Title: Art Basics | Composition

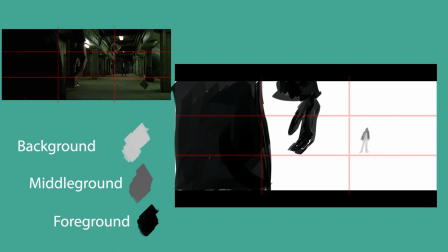What you're gonna see through some of these pictures is, well, I'm going to do some of them in black and white. Some of them you do have a clear foreground, middle ground, background. Some of them you only have one or the other or maybe two. So some will be black and white, some will incorporate all of these values.
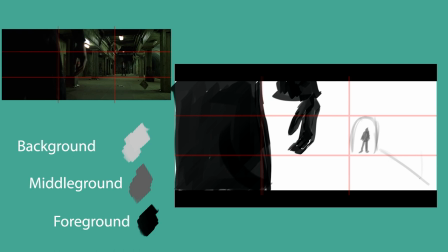Now in this iconic shot from The Matrix we have Neo squaring off with Agent Smith from the first movie and this is one of the greatest movies to look at if you're thinking about composition because every single shot in this movie was so well put
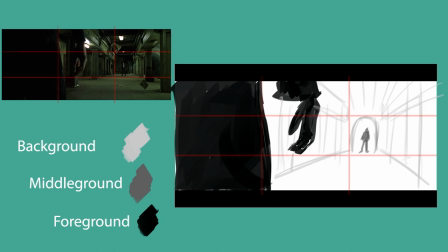together just piece by piece and I I really mean that so if you guys can look at matrix at the very least really should be looking up any movie and just being ready to fully explore it so
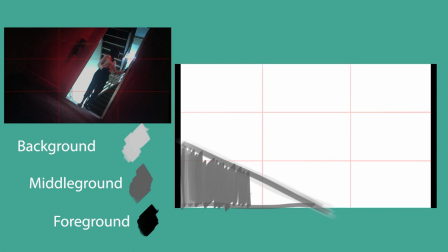some of these charts are gonna give me the chance to talk about other compositional elements that I didn't get the chance to fit into this video because there's a lot of them and I can't talk about all of them in one video but this one is displaying pretty iconic and pretty spot-on Dutch angle.
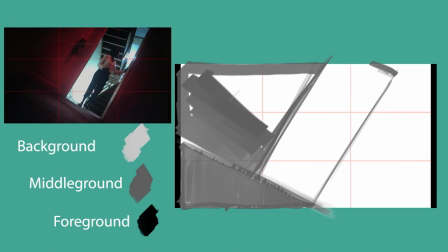Now you've probably heard of Dutch angle before but you might not know what it is and it's literally just when the camera is tilted and it creates a feeling of suspense.
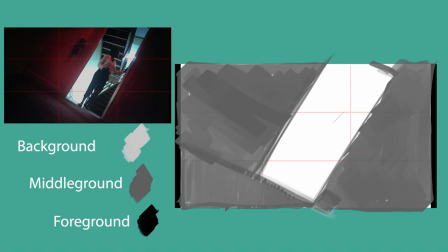It's just because you know we don't see the world tilted and just because someone tilted the camera we now have this sense of something's wrong it's kind of just unconscious that it happens and it can add a lot of
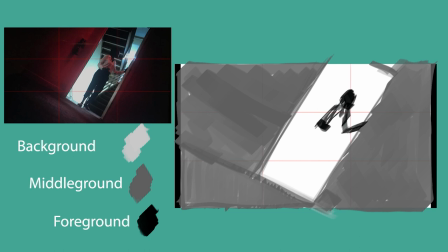tension to any moment that you want to add tension to if you guys need examples watch scary movies they probably use it a lot but you'll also see this in really any kind of action movie or anything where they're trying to build up a suspenseful moment
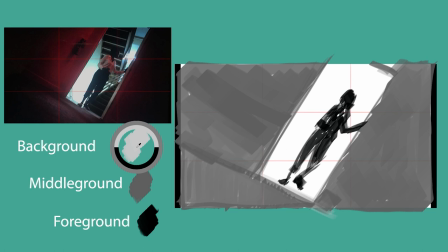now from here i was kind of trying to explore where things are placed here so we have a couple compositional things here not just the dutch angle we have a framing device she is framed by the door and everything behind the door is nice and bright and
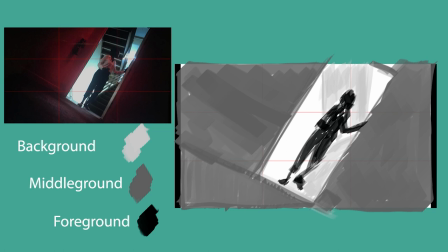lighting her up from behind so we have a nice kind of almost silhouetted figure which really stands out to us and we even have some of that staircase kind of playing with that perspective thing i was talking about where it's pointing pretty much straight at her right
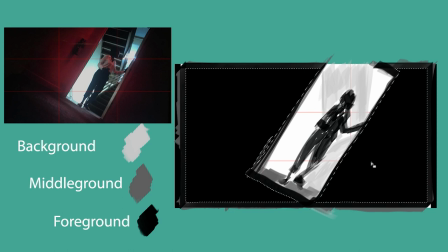So I kind of went in just to touch this up, figured that the doorway and the entrance is kind of part of the foreground, just like her. And from there, I just kind of added a little bit of detail.
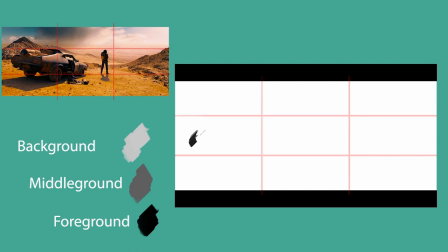So remember that as humans, we tend to be naturally curious. So as we see here, we got things looking off at a cliff.
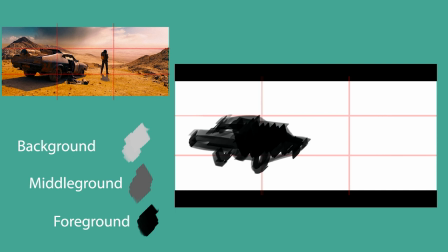And so naturally we're looking off at that cliff, but there's other compositional elements going on here because they still want us to be looking at these characters and of course the car which if you've seen these movies some people would say that these cars are characters within the movie so you can see
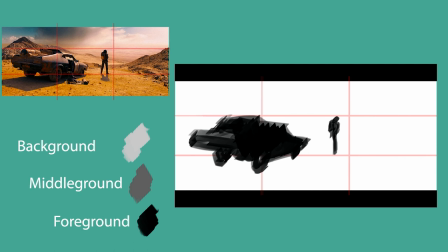that we're also following the rule of thirds where we have pretty harshly that car right on the rule of thirds and then he is leaning pretty close now a couple other compositional elements is we do have those leading lines coming in right so these are intentional this was probably green screen so someone
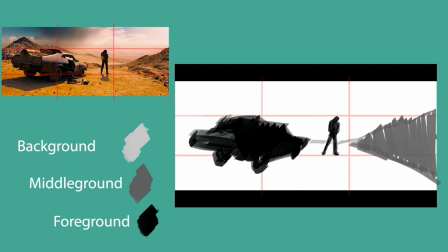put these in digitally and it's the little hills here or the cliff sides or sand dunes whatever they are creating literal arrows pointing at our character all
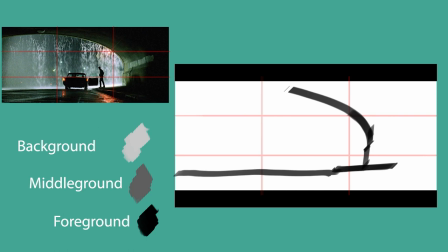right looking at matrix again because again you know i said perfect shots no matter what so we have a pretty silhouetted shot here and this
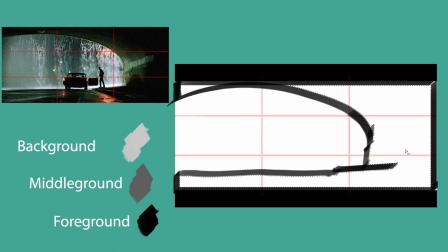is kind of breaking that rule that i said don't put things in the middle it's smack dab in the middle um but again like i said it it
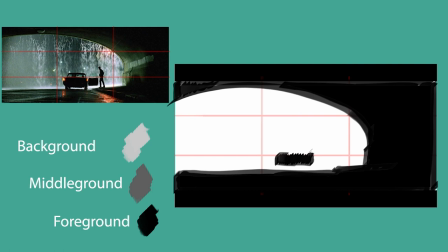works just try not to overuse it if you use it all the time just push yourself that's all i'm saying but we have a picture here where again everything is just silhouetted and a perfect framing device of what i just threw in here which is that parking garage or the garage tunnel and
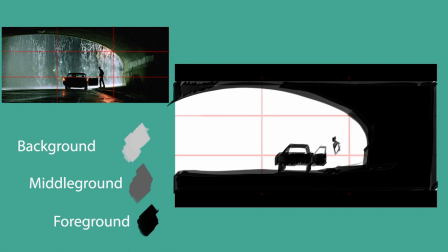then you have the idea of a silhouetted figure looking at the car so now you're back and forth between these two elements and wondering what's going on it's great storytelling it's within a movie but even just looking at this frame you can kind of get a picture of what's happening.
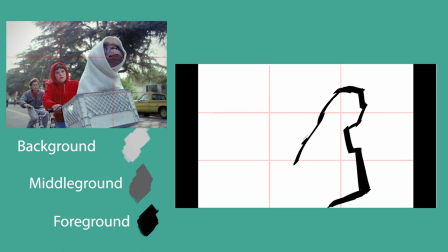Taking it back to ET, so we do have a different orientation on our screen here. Remember that everything in this is still intentional. The reason that it was shot like this was to give an extreme perspective and to kind of use that triangular shape that we talked about earlier,
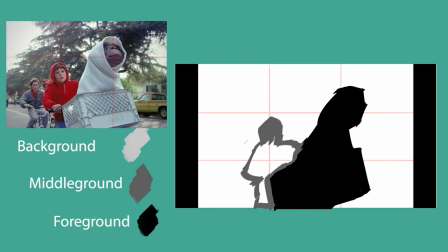using that shape method to create a very hard look at making ET dominant. And there's a couple things. You have the triangular shape, you have ET's head sitting right on that intersection of the rule of thirds.
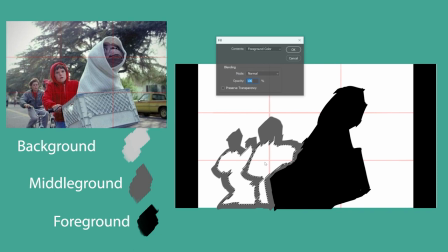And you have the road with the perspective lines coming straight to him.
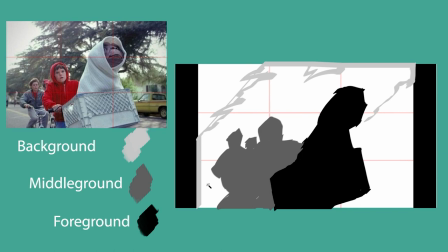You have a car facing him. You have trees that are just naturally framing and pointing into his face. You might not think that these elements were there intentionally because they're just wherever they were filming, but they set up this shot 100% intentionally to make you look where they wanted you to.
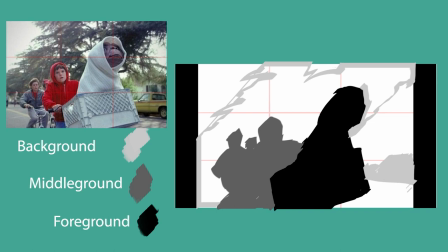So this was one that had a pretty clear foreground, middle ground, and background all of these elements thought through by the people that made this movie
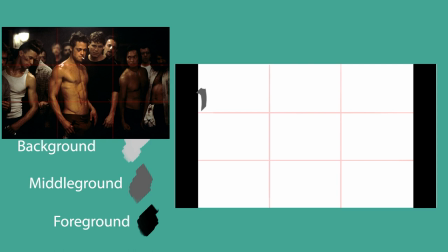and really applied to work here another iconic movie here fight club so we have a scene that has a ton of people here right but you're focusing on one of these figures and i don't even have to tell you who it is that you're focusing on you know you're looking at brad pitt's character right
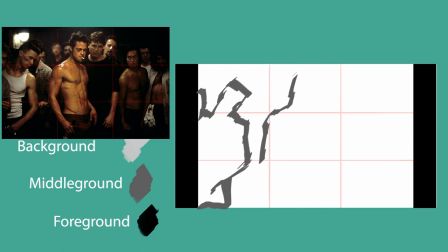there he's not in the center he's placed somewhat on the thirds and he's not exactly more or less in the foreground than some of the people around him so what is making you look at him
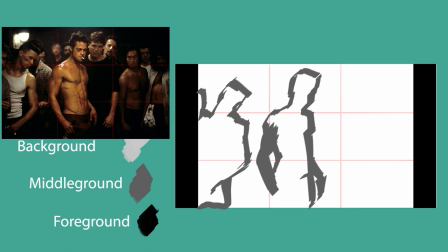these are the questions you want to ask yourself and this is why you're studying these elements so you can see that a lot of what's happening here is lighting elements they clearly placed a spotlight right on him and everyone else is getting
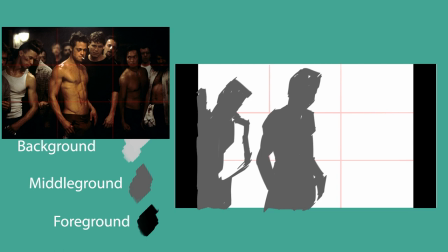like this dim maybe offset reflection of him and then of course you have the reflection of the fact that he's you know shirtless in contrast to most of the people here being wearing shirts and other elements like that so composition can go beyond just these tools i'm talking about you can also think of it in terms of contrast
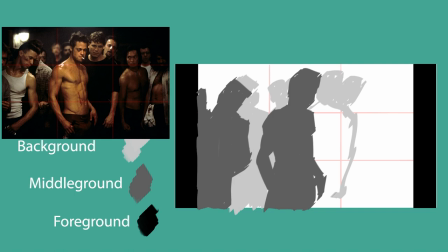and just using convenient tools right this set was purposely lit to spotlight brad pitt's character in this movie so you can also do that and you'll see it all the time being used in comics cartoons um movies whatever it is so there's ways to do this and
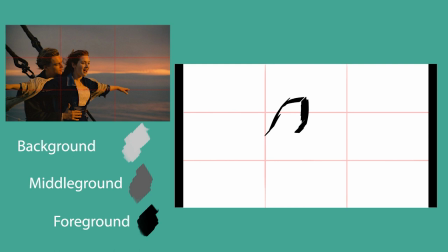make it believable without just like overemphasizing that harsh spotlight all right one of the most iconic movie scenes here from the titanic right um the compositional element i want to talk about here is you guys are probably getting this by now you see the rule of thirds you probably see some of that
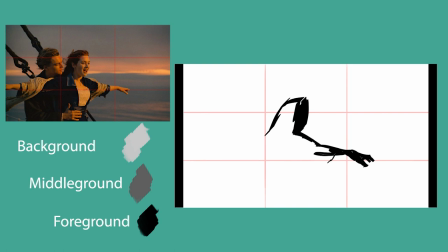leading lines of the boats whatever those are ropes i'm not a boat person guys i'm sorry leading into these characters but the thing that's drawing you to them other than the fact that they're really the only thing in the picture is the placement of their heads or right below their heads on the